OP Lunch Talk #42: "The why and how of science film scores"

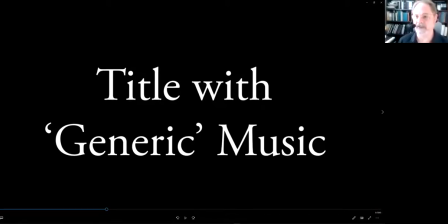(16:24)
So if you think about like the classic example of this would be Bugs Bunny cartoons, sometime pull one of those up and pay close attention to how unbelievably coupled to the visuals the music is. I mean, Bugs wiggles his nose and the violins go. It's just amazing. So here,
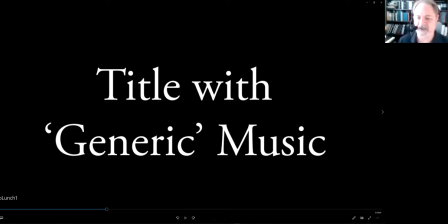(16:43)
I've just kind of improvised a generic piece of music that isn't particularly coupled to the animation at all.
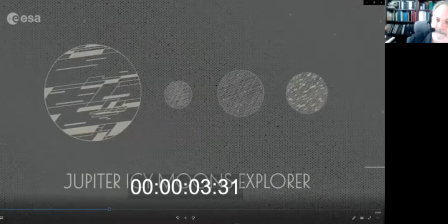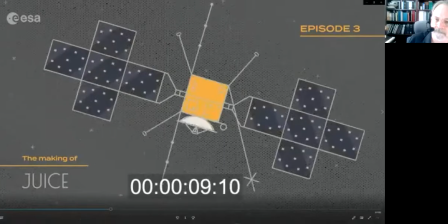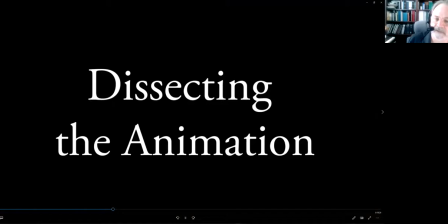(17:07)
Okay, so let's break this thing down. So the thing starts with the titles.
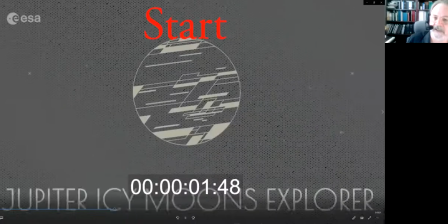(17:12)
Got that part here. Okay. And then it's the moon split off from Jupiter.
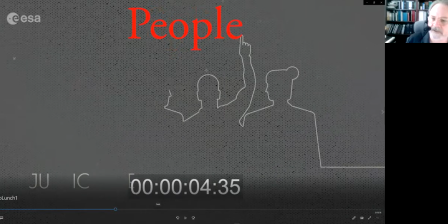(17:20)
Okay, so we've got the big split here. And then we've got this silhouette of people, and
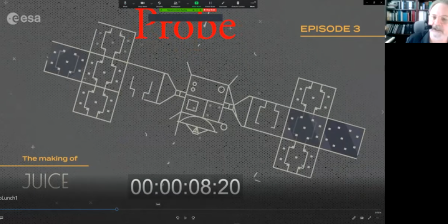(17:31)
then we have this animated line drawing of the probe itself,
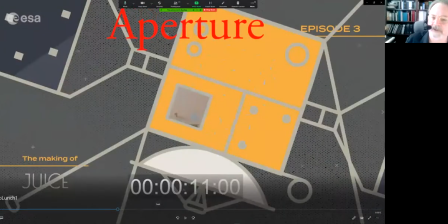(17:37)
and then it opens up this aperture where we are taken then into the movie itself.
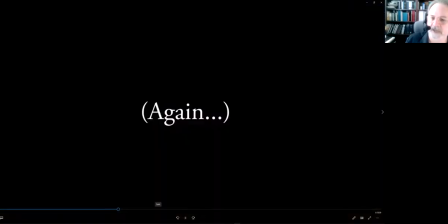(17:45)
So if we just let those things play, and I'm not going to stop it, but the markers are still at the top.
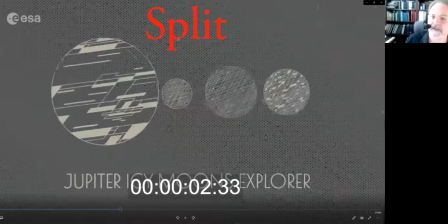(17:51)
You'll see what I mean. Start, split, people, probe,
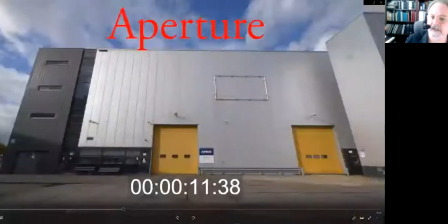(18:02)
aperture. Okay, so here's what I've got.
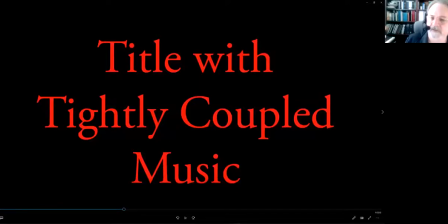(18:06)
And you'll see that the downbeats in the music fall on the transition points in the animation.
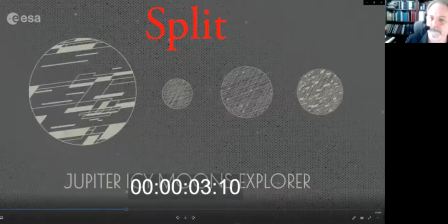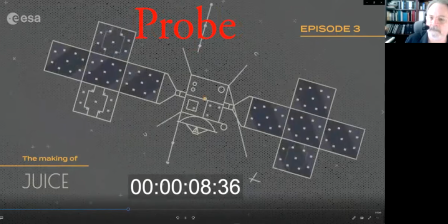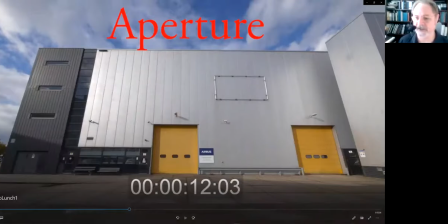(18:29)
That's it. That's film scoring, where you're mapping the music to the events in the film.
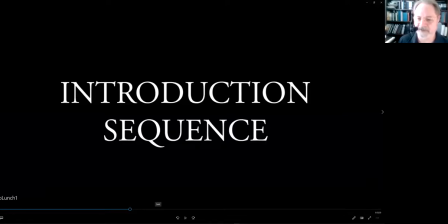(18:37)
I could almost stop now, but at any rate, we'll keep going.
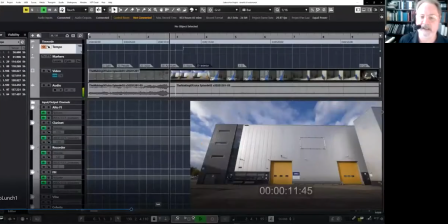(18:40)
So here's this introductory sequence, and here I am inside my DAW, and you can see, here's the tracks for each of the instruments. And one of the ways that you make things synchronized is you're doing all this craziness with tempos. So these are beats per minute out to the thousandths of a BPM. and here I've embedded,
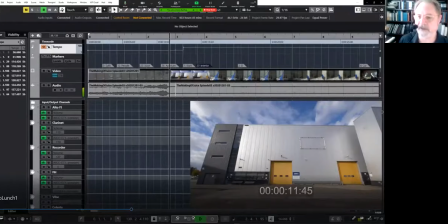(18:59)
you can see the film on top of the DAW so we can track this thing.
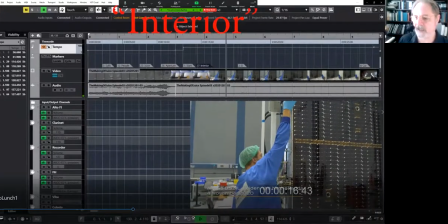(19:07)
So first it starts outside and then it moves inside. So one of the tools, I change it to the interior. So one of the rules of thumb I use is that when we change location that the music needs to change somehow,
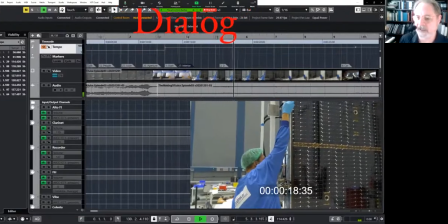(19:22)
like change key is typically how I do this. And then, oops, dialogue is starting, so I want to be sure that the music moves to the background.
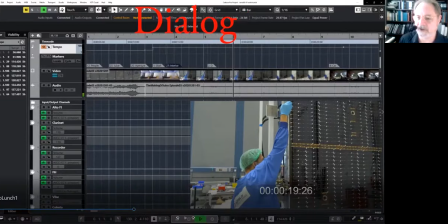(19:30)
So since the movie's really starting, it needs to start in the foreground,
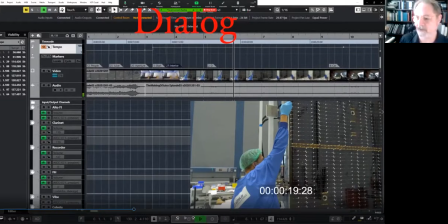(19:34)
and we've got some non-dialogue, so at this point, the music needs to back off.
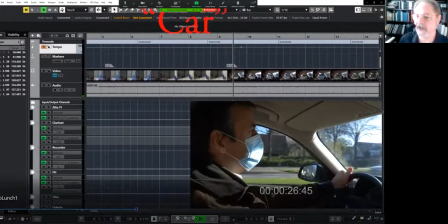(19:43)
And here we switch to the interior of a car, so, oops, another key change here.
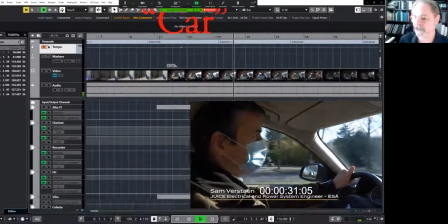(19:49) And now they are back in the Netherlands, and this is going to be the first time I see them here in the Netherlands once they are integrated into a wing,
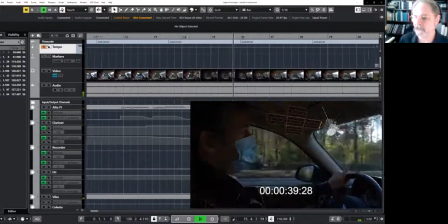(19:57) so in a typical cross shape that you see. So I have seen them in Leonardo in Italy, but not yet.
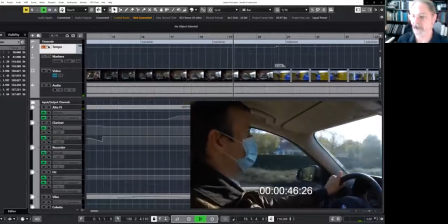(20:06)
So now we're getting ready to switch to the lab, so I sense another key change coming on.